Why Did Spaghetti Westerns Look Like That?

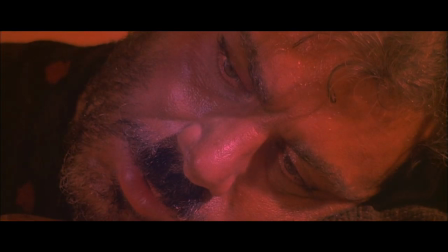What makes the shot such an effective and powerful visual choice? Well, before we get more philosophical,
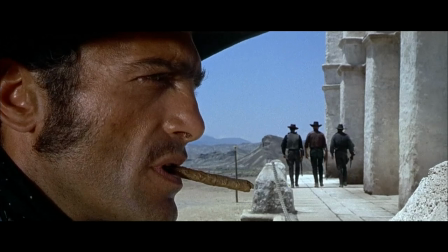Let's start with a quick analysis of what the close-up is and how Leone used it Here's the final scene of Leone's epic once upon a time in the West
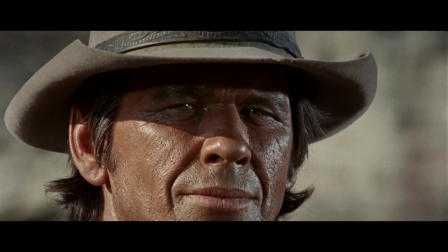Harmonica played by Charles Bronson has spent years chasing one man Frank played
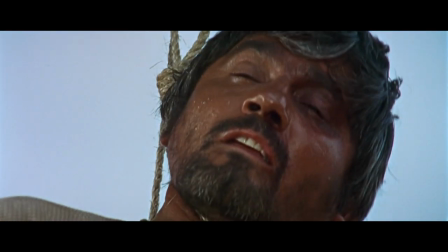by Henry Fonda when harmonica was a boy Frank killed his brother in the most gruesome and
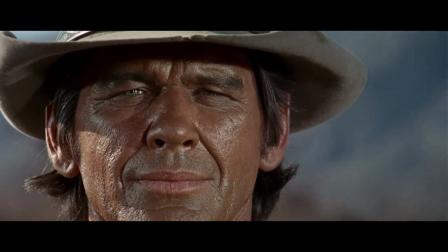horrific way imaginable and harmonica Understandably once revenge we
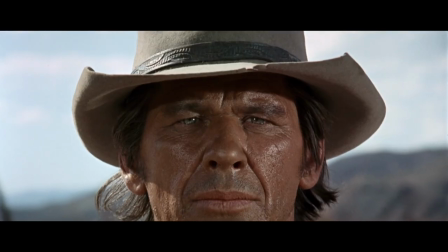don't know these details until the final shootout when Leone zooms in on harmonica's face and
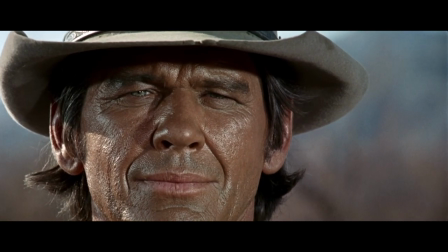cuts to a flashback. Of course, we see the hatred play out on Harmonica's face, but there's more than just that.
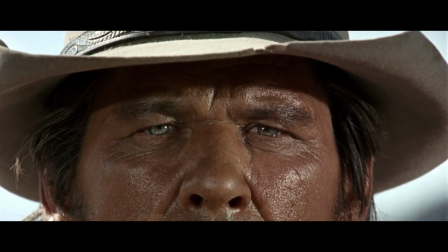In his eyes, and the lines on his face, we get a sense of history,
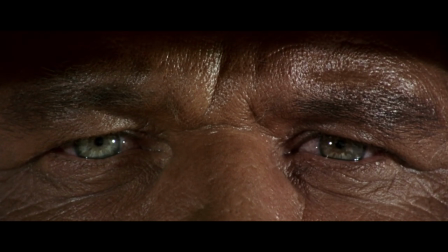of age, of all that he has endured, and what has transpired since that fateful day.
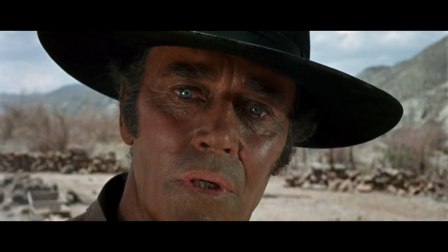No words or explanations are needed. Lesser directors may opt for a long monologue at this climactic moment, but not Leone.
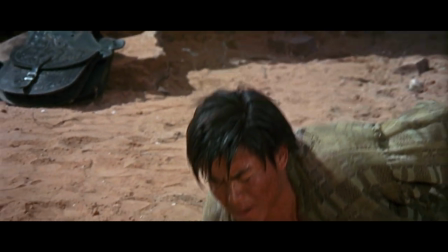The poetic ambiguity of his close-up says more about what Harmonica is wishing, feeling, and thinking in this moment than dialogue ever could.
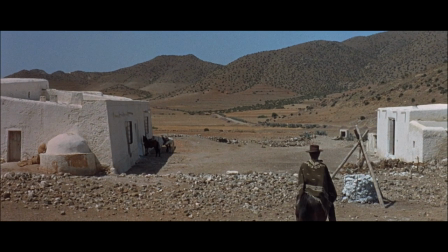Now let's go back to Eastwood.
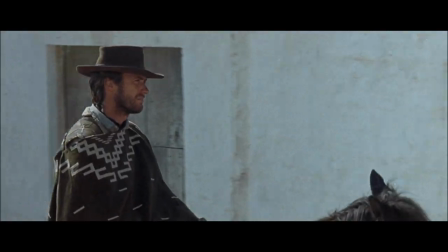Leone shows us the man with no-name's face in various close-ups throughout the early moments of A Fistful of Dollars, and Leone has him do things a typical western hero would do.
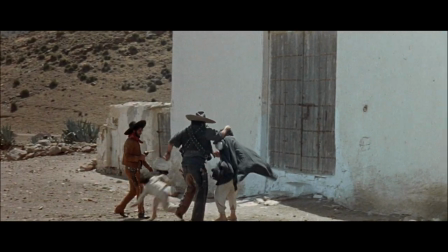When we first see him, we watch contempt play out across his face as a group of villains assault a father in front of his son.
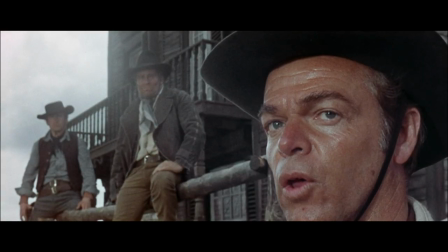He drinks, he smokes, and he gets himself out of tricky situations with the precision of his gun.
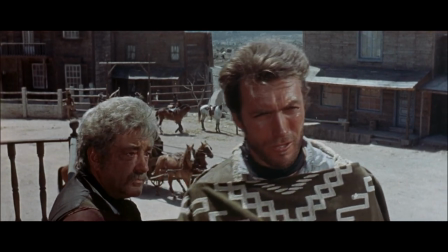That's what we've come to expect our Western heroes to do. But there's something different about Eastwood's character.
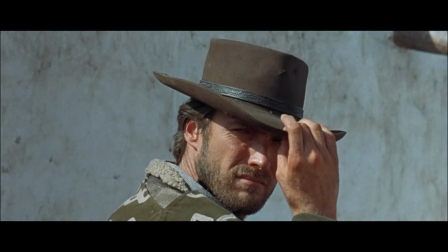He's not the conventional hero, and there's something about his face that suggests a different, darker side.
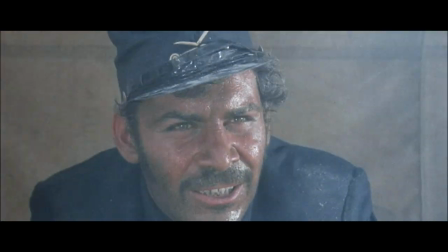Ironically, it's the film's antagonist, Ramon Rojo, who first points this out.
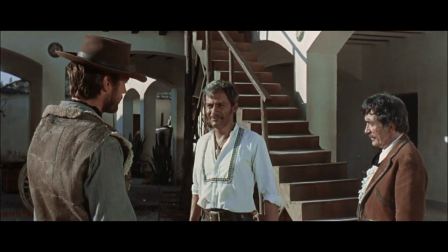After meeting the man with no name for the first time, he says, I don't like that, Americano.
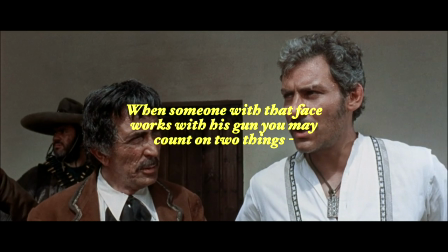He's too smart to be just a hired fighter. When someone with that face works with his gun, you may count on two things.
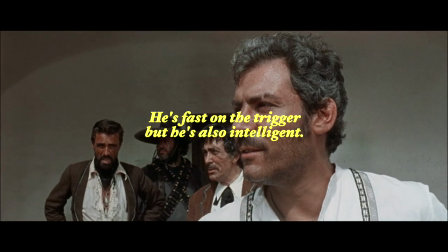He's fast on the trigger, but he's also intelligent. That makes him too dangerous for you, I think, my brother.
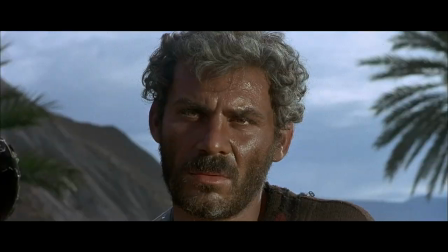The man with no name is certainly not someone you can trust. He's both a hero and a villain.
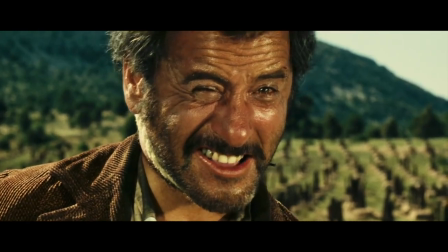Sometimes he's a criminal, other times he's a bounty hunter. He's willing to kill, steal, torture, and do things that the typical hero wouldn't do.
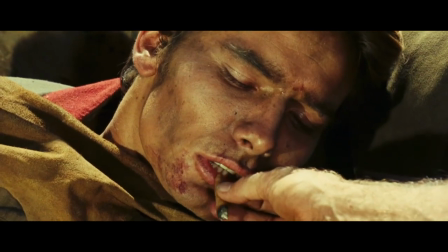Leone disrupts the conventional heroes of the West to reveal the dark underbelly of it all.
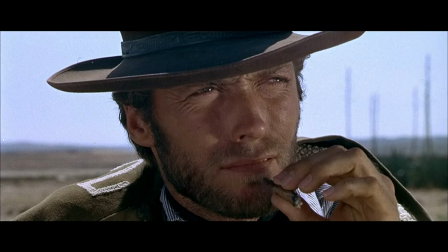There is no good without the bad and ugly. There are moments when Eastwood's handsome face seems to resemble that classic hero,
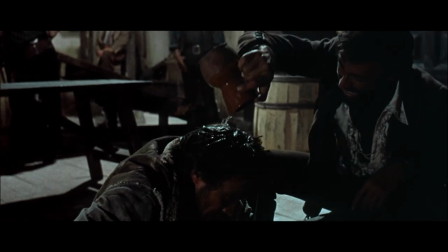but there are times when Leone even disrupts this by literally damaging Eastwood's face.
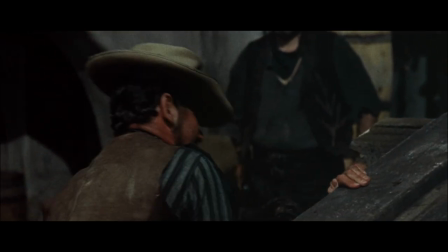Throughout the Dollars trilogy, his face often takes a beating, and Leone's not afraid to show us in full effect.
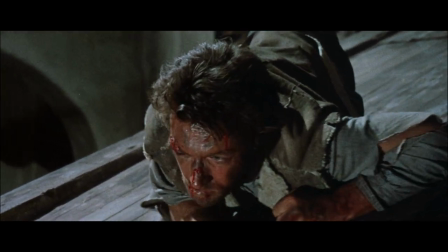In A Fistful of Dollars, his face is badly cut and bruised after the villains capture and torture him,
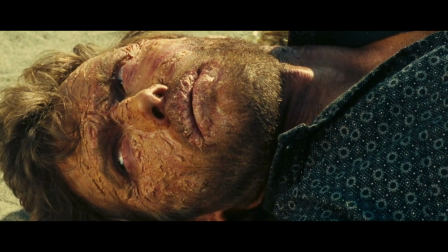and in The Good, The Bad, and The Ugly, his face becomes deeply burned and chapped after Tuco,
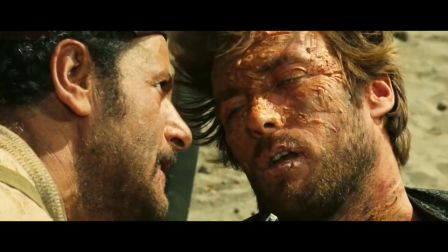a.k.a. The Ugly, forces him to crawl through the desert.
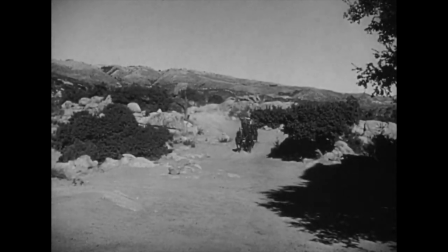It's far from the perfectly lit and kept face of John Wayne at the beginning of John Ford's stagecoach.
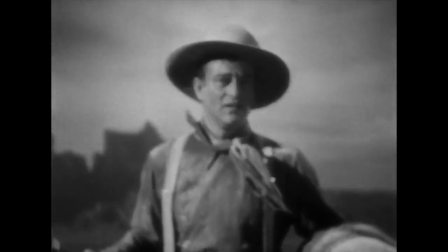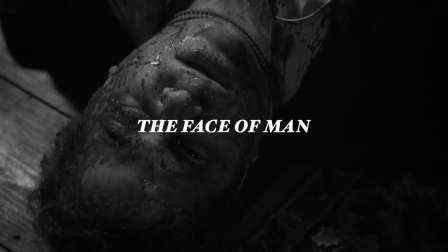In an essay called The Face of Man, film theorist Bella Belaz wrote that when a director cuts to a close-up of the face, the viewer,
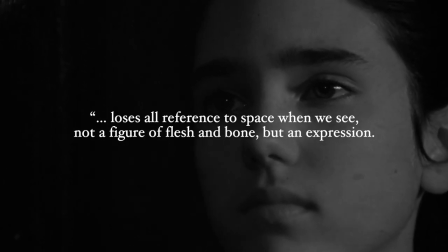loses all reference to space when we see not a figure of flesh and bone, but an expression.
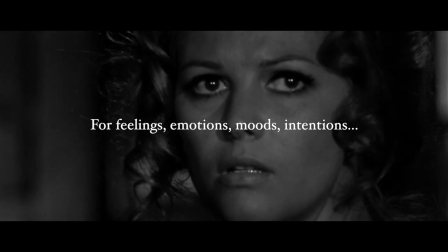For feelings, emotions, moods, intentions,
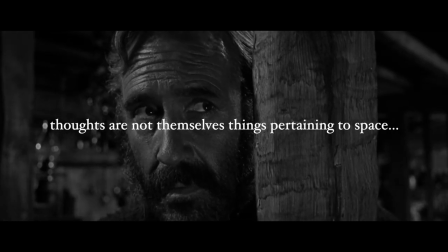thoughts are not themselves things pertaining to space, even if they are rendered visible by means which are.
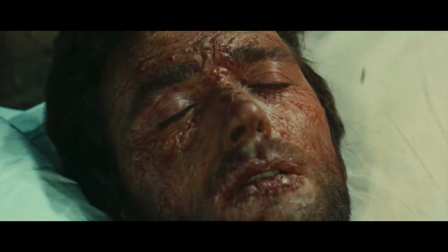And so when Leone cuts to Eastwood's mutilated face, we see something more than our anti-hero struggling to survive.
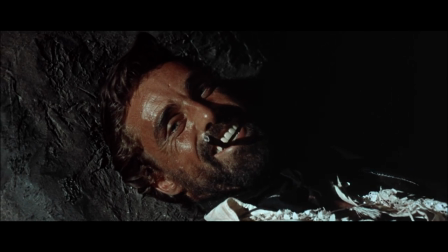We see the expression of a director attacking and upending a storied genre, and revealing a brutality that's always lingered just below its surface.
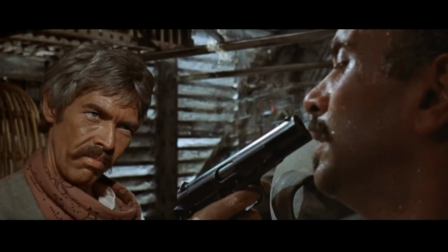We see this play out in a different way in Leone's 1971 film, Duck, You Sucker.
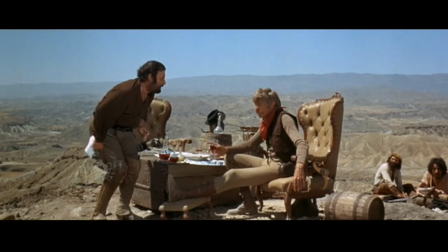The film is set in Mexico in the 1910s during the Mexican Revolution.
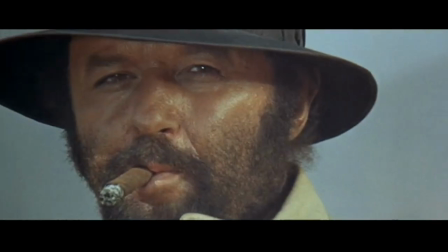The film follows a pair of anti-heroes, Juan Miranda, a notorious Mexican criminal,
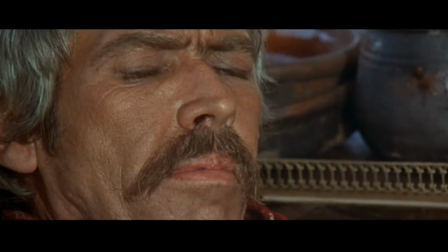and Sean Mallory, a wanted Irish revolutionary and demolition expert.
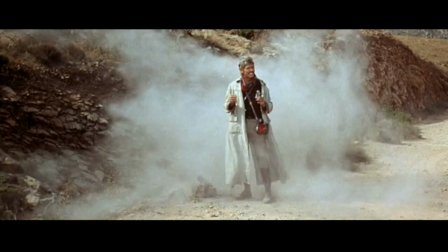The film is a hilarious and dark political satire that follows the two men as they accidentally become heroes in the revolution while planning a large crime.
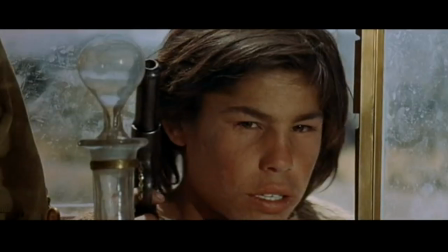The film opens with a great scene in which Juan and his team of bandits rob a luxury stagecoach filled with the worst kinds of rich people.
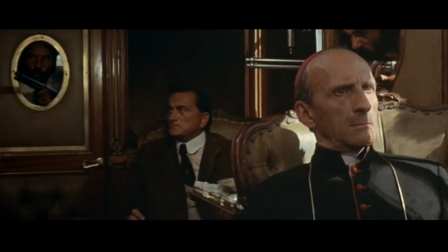Everything from the clothes they wear to the tea they drink and the books they read is pretentious.
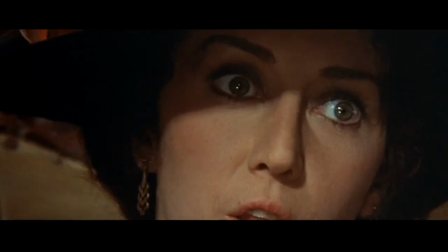Juan tricks them into letting him aboard by pretending to be a hitchhiker. The passengers eat, drink, and hurl insulting questions and profanities at him.
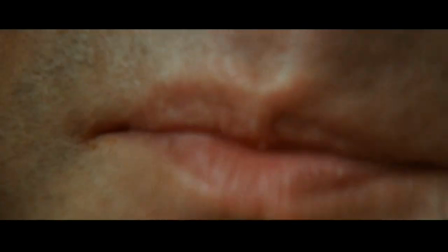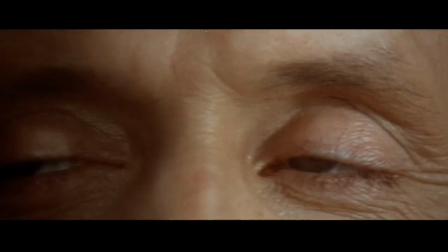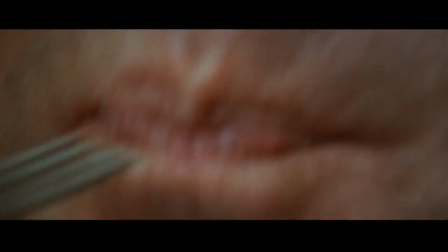Leone pairs their revolting language and behavior with equally revolting shots.
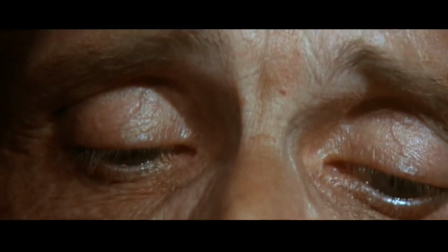In a series of extreme close-ups,
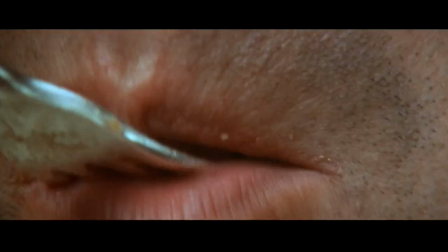Leone brings us to their mouths and beady eyes and shows them drinking and eating with a level of gluttony that would make even the most sinful man blush.
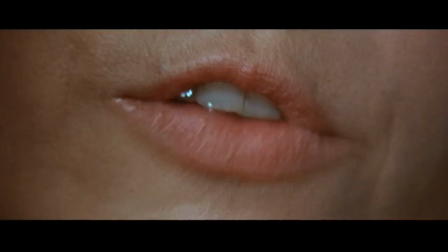In these close-ups, Leone is again upending more idyllic tellings of white people settling the West,
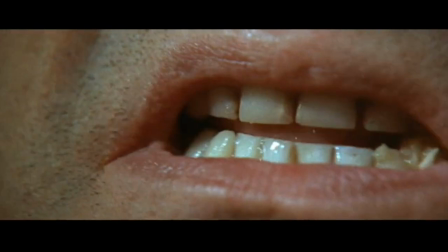and instead shows us racist, shameless colonizers.
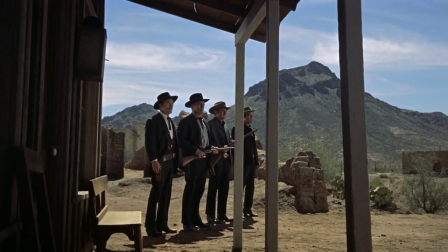While classical Hollywood may have focused on tales like the shootout at the OK Corral or the Alamo, Leone opts for something else.
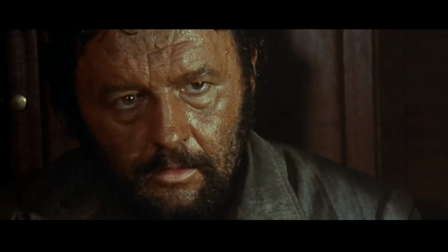A darker, truer portrait of the people who exploited others for their own wealth and material gain.
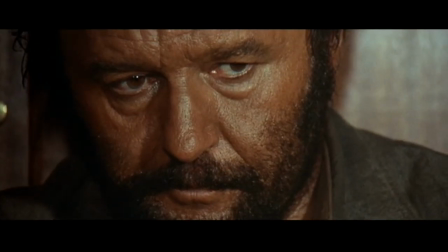And he does so not with some grandiose scene, but with some nasty chewing.
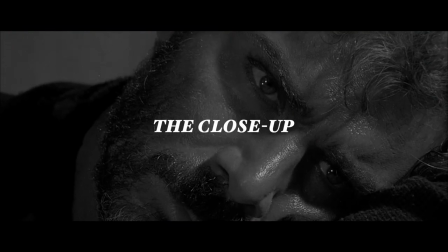In an essay called The Close-Up, Balazs writes,
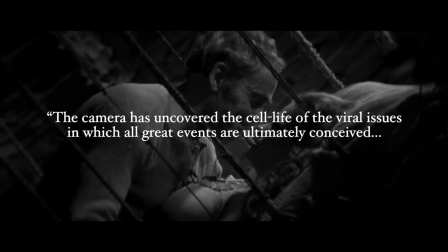The camera has uncovered the cell life of the viral issues in which all great events are ultimately conceived.
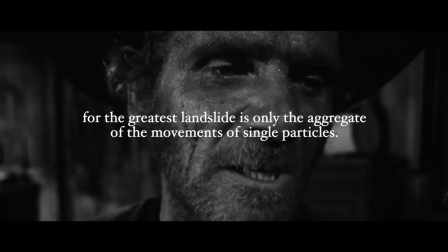For the greatest landslide is only the aggregate of the movements of single particles.
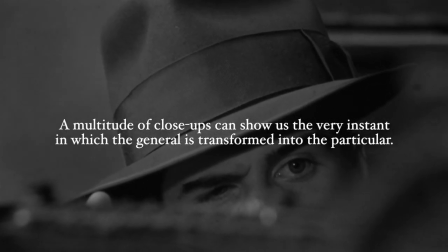A multitude of close-ups can show us the very instant in which the general is transformed into the particular.
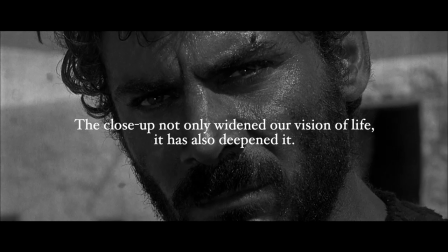The close-up not only widened our vision of life, it has also deepened it.
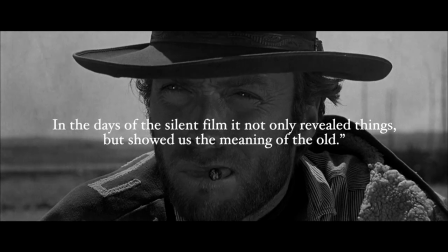In the days of the silent film, it not only revealed things, but showed us the meaning of the old.
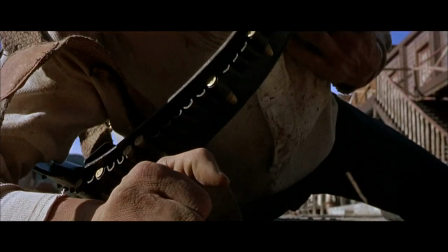Is there a better way to describe the essence of Leonie cinema?
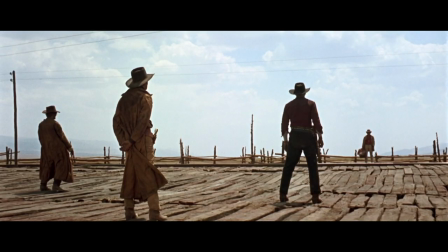Sure, there's still the beautiful landscape shots and the elaborate shootouts we have come to expect with the Western genre.
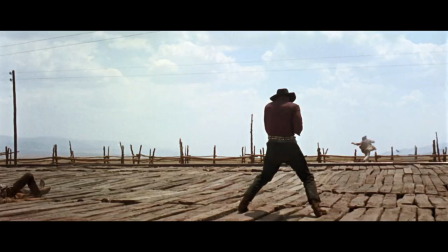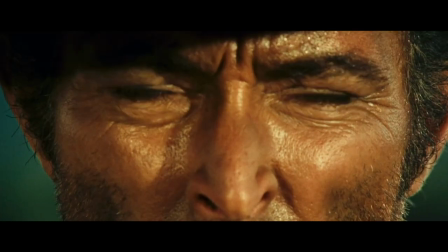But with his close-ups and extreme close-ups, he not only gives us a new kind of Western and a new way of seeing,
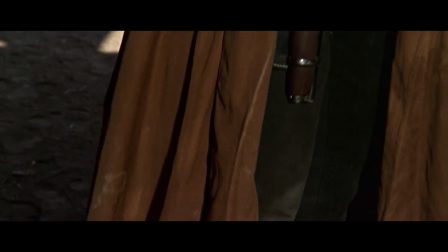but a new way of watching, understanding, honoring, and even critiquing that which came before it.
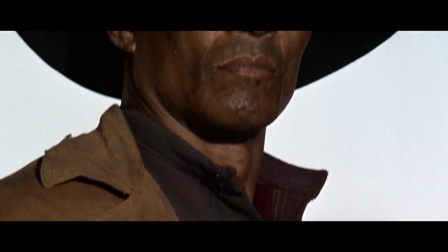That is Leone's genius, and in many ways, the essence of art.
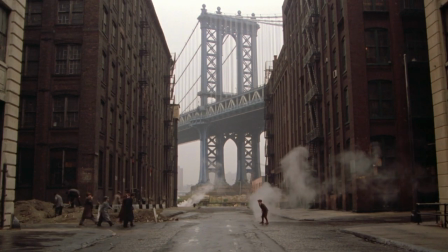Now, let's pivot away from the spaghetti westerns towards Once Upon a Time in America, Leone's final film.
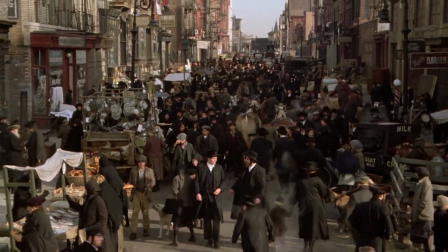Once Upon a Time in America is a gangster epic set mostly in the early part of the 20th century in New York City.
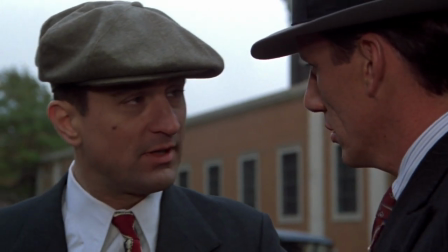The film centers on a pair of best friends, Noodles, played by Robert De Niro, and Max, played by James Woods.
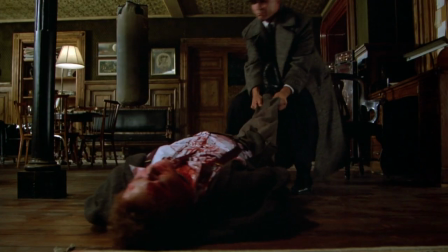The film is an epic in every sense of the word, and depending on the cut you're watching, is well over three and a half hours long.
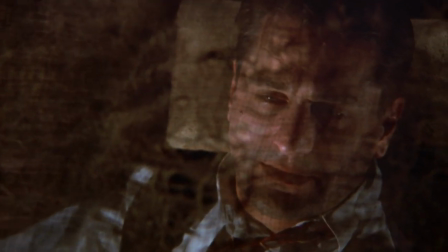But I only want to focus on one shot, and it's the final shot of both the film and Leonie's career, a close-up.
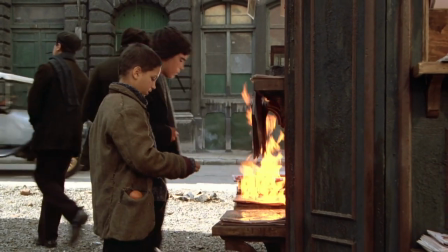By the time one encounters this shot, we have just watched hours of film, witnessed decades of time gone by,
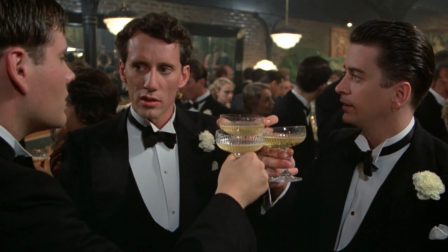seen men and women beaten and killed, empires rise and fall, and dreams crash and burn.
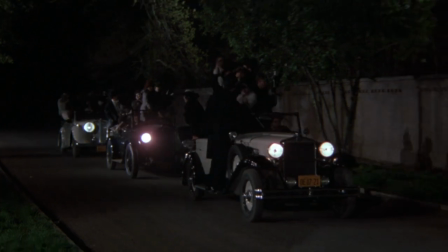The film, if one had to distill it to a single premise, is Leone's deconstruction of the American Dream.
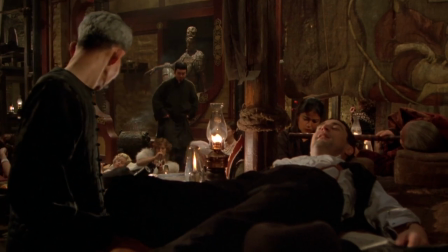The film begins with Noodles entering an opium den, and then learning that his three best friends have been killed by the police.
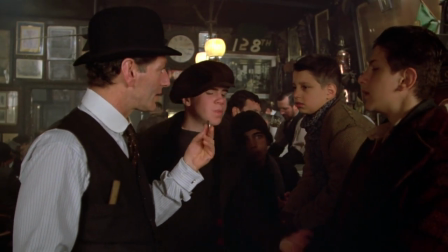The film then continues from there, taking us back to the group's days on the streets as teenagers,
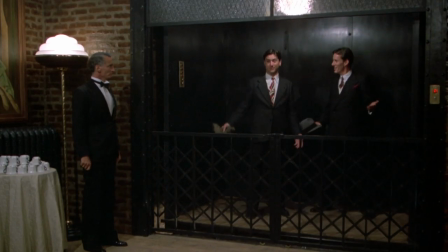up through the time when they ran one of the most successful speakeasies in all of Brooklyn. It's their version of the American Dream.
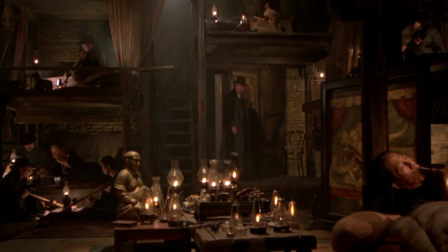Leonie returns to this opium den at the end of the film as a kind of epilogue.
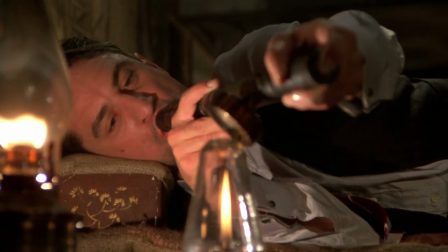While there, we see Noodles take a long drag, lay back, and begin to laugh.